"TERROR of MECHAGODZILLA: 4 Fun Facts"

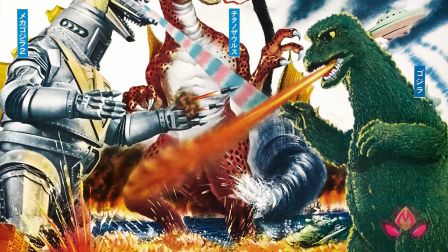1975's Terror of Mechagodzilla is the lowest attended Godzilla film of all time and served as the finale to both
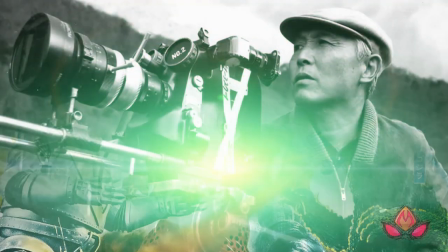Godzilla's Showa era set of films and the kaiju filmmaking efforts of genre legend Ashiro Honda.
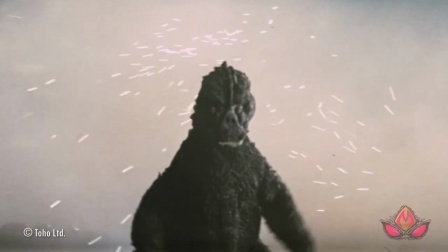Personally speaking, Terror of Mechagodzilla is not a favorite of mine, and I stand by our original review of the film.
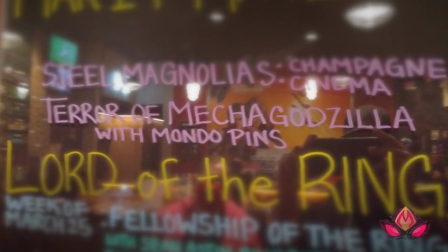However, thanks to attending a recent screening of the movie courtesy of the Alamo Drafthouse here in Phoenix, Arizona, I found myself with TOMG on the mind.
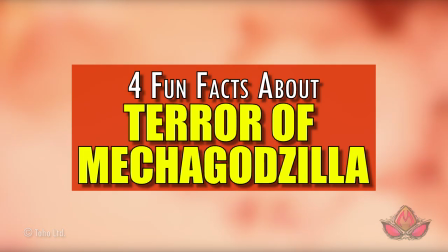So, for your viewing pleasure, here are four fun facts that you may or may not know about Terror of Mechagodzilla.
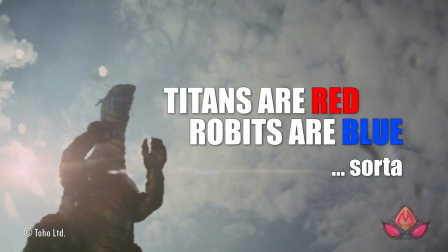Number one, Titans are red, robots are blue, sort of. Terror of Mechagodzilla features the debut of Titanosaurus,
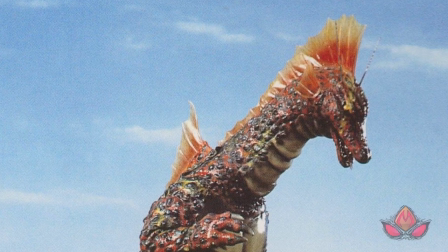a prehistoric marine reptile with a bright red paint job that makes the Cretaceous creature seriously pop amidst an otherwise dull cinematic color palette.
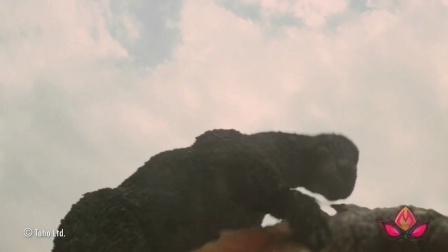This was a deliberate choice made by the film's special effects director, Teriyushi Nakano,
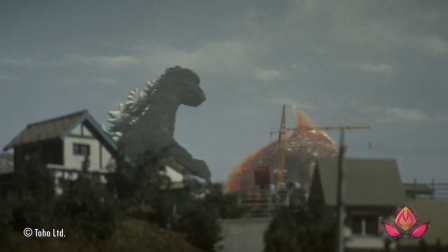who did his best to make Godzilla's enemy monsters contrast against Godzilla's gray skin tone.
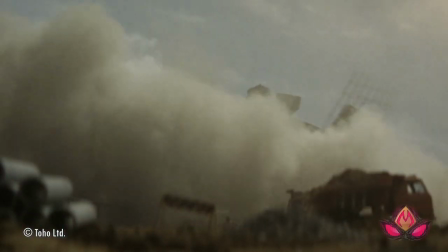But the red was not a randomly chosen tint, but instead a scientifically inspired decision.
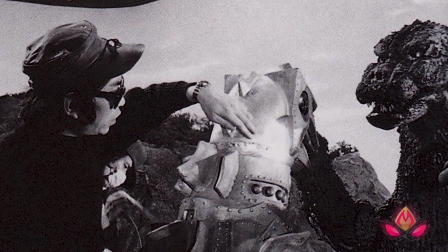According to an interview with Nakano that appeared in Godzilla Toho's special effects VIP interview collection,
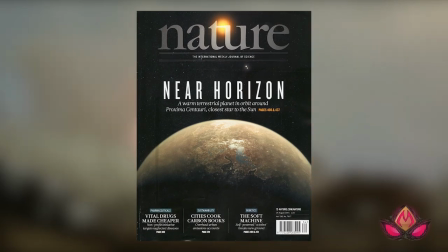he had just read a paper printed in Nature, a British science magazine that's been ongoing since 1869, that theorized that dinosaurs were in fact red.
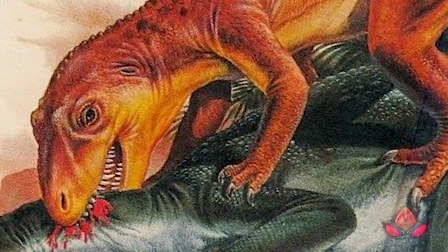The publication theorized that because the Thunder Lizards lived in high temperature environments, like colorful tropical animals,
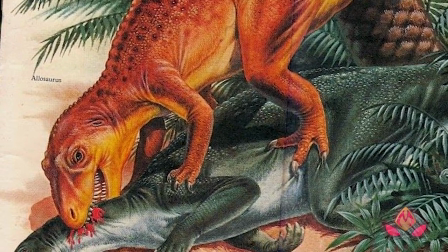they were likely a color with a low heat absorption rate, like red, and not a shade darker.
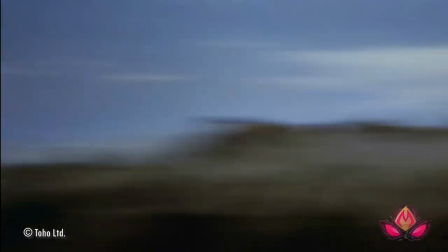While Mechagodzilla remains largely unchanged in both his 1974 and 1975 appearances,
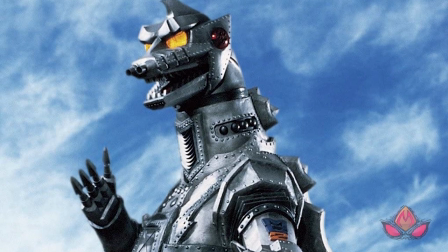there are some noticeable differences, including the color of his space titanium armor. In the Mechanical Monster's 1974 debut,
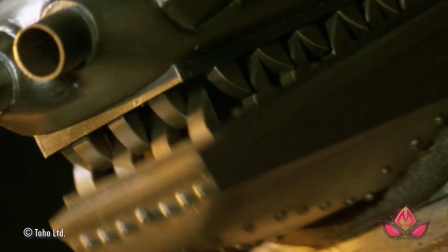Tariushinakono pointed out that Mechagodzilla isn't actually a monochromatic silver, but is in fact a rainbow color.
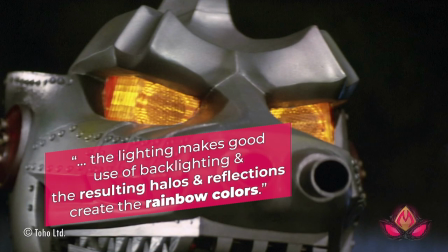When the camera is close, the body is colored with rainbow colors. The lighting makes good use of backlighting, and the resulting halos and reflections create the rainbow colors.
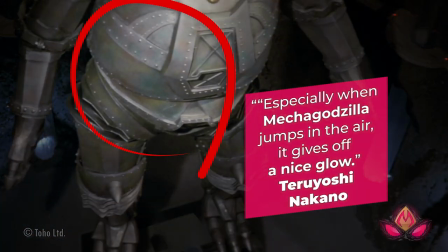Especially when Mechagodzilla jumps in the air, gives off a nice glow. This colorful sheen was ditched for Terror of Mechagodzilla, however,
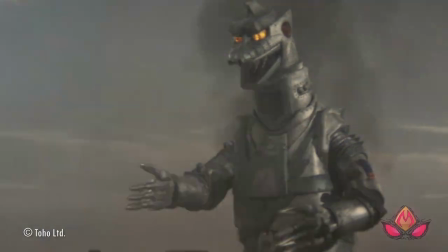when the suit was first painted silver followed by a spray of clear paint mixed with a small amount of black and navy blue in order to enhance the metallic feel
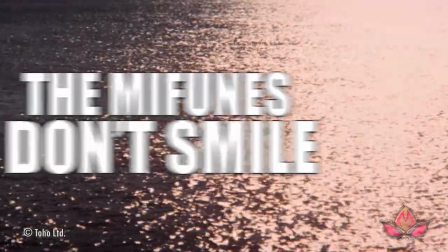Number two the Mifune's don't smile
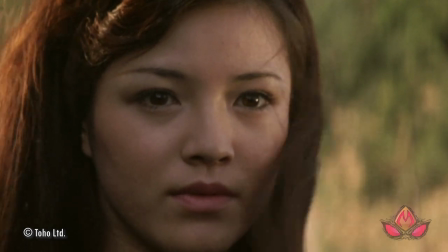Tomoko Ai the leading lady who played the cyborg girl Katsura Mifune was first discovered by a modeling agency
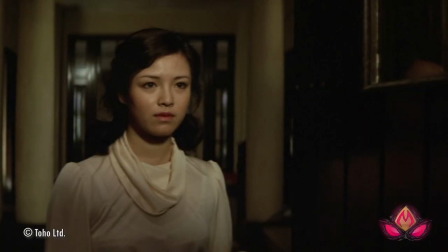when she was 18 Walking the streets of Roppongi in Tokyo by 1974 She
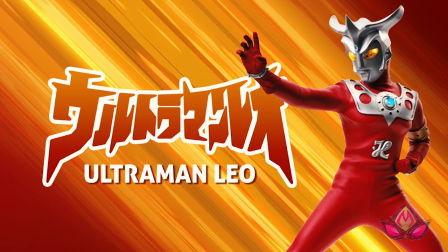was working as an actress and had a few short stints in Ultraman Leo before becoming
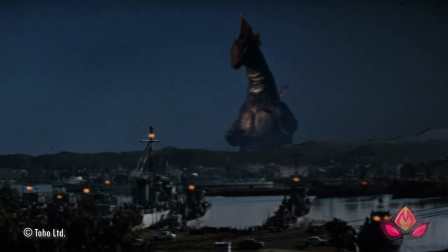a series regular At the time of the Terror of Mechagodzilla auditions, I was in the middle of filming Leo when her manager,
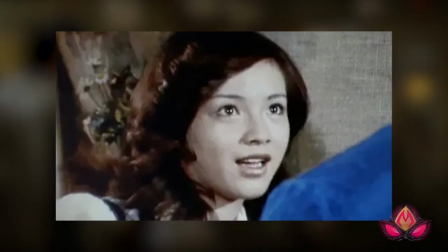apparently dead set on getting her in the next Godzilla feature, rushed to the Ultraman set telling her they didn't have much time and she ought to get over to that audition
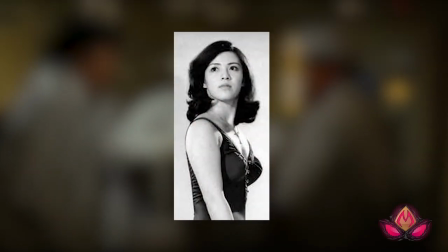right now. Having no time to change, I rushed to the audition still in her Ultraman Leo costume.
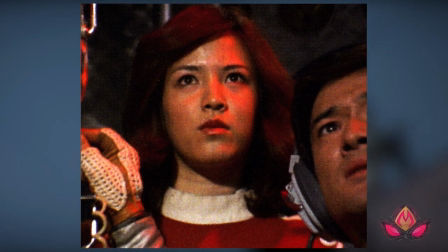Leo was filmed on the Toho studio lot, but I still arrived to the audition out of breath and drenched in sweat, the very last actress to interview for the day.
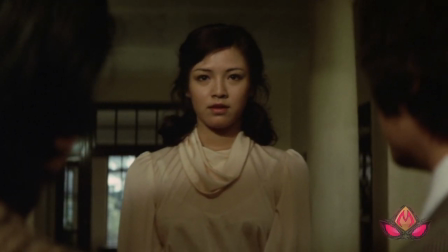She apologized to both producer Kenji Tokoro and director Ashiro Honda, whom she recalls as being present, for arriving to the interview dressed like she was.
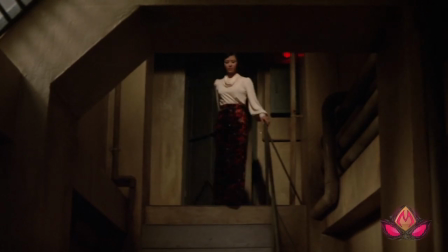And it was apparently a very long time after that before she finally heard back from them that she got the role.
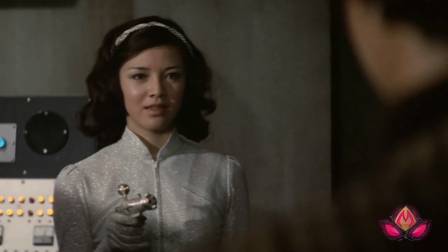While in later years, Ai realizes the importance of the role of Katsura in her career,
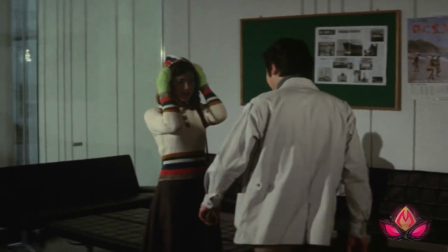she says that she was pretty carefree and just taking it easy at the time of filming.
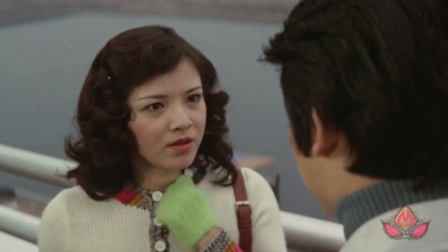She credits the easygoing atmosphere to director Ashiro Honda, who she describes as being very kind, and taught her how to put her heart into each scene.
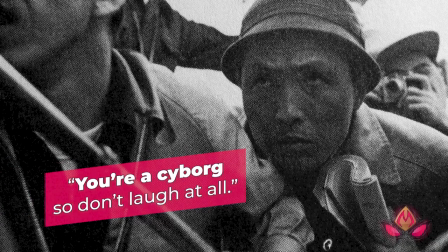You're a cyborg, so don't laugh at all, Honda would instruct her.
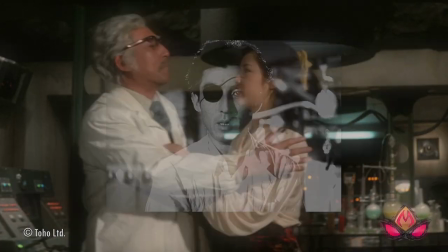Tomoko Ai spent most of her time filming with Akihito Harata, a genre veteran who first appeared as Dr. Serizawa in the original Godzilla.
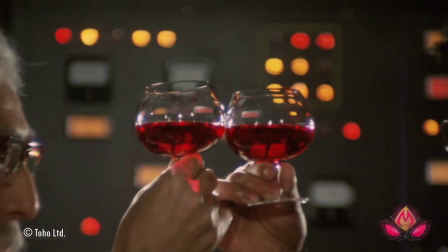This time, he was playing the role of Japanese Colonel Sanders, er, I mean, sorry, Dr. Mifune, Katsura's mad scientist father.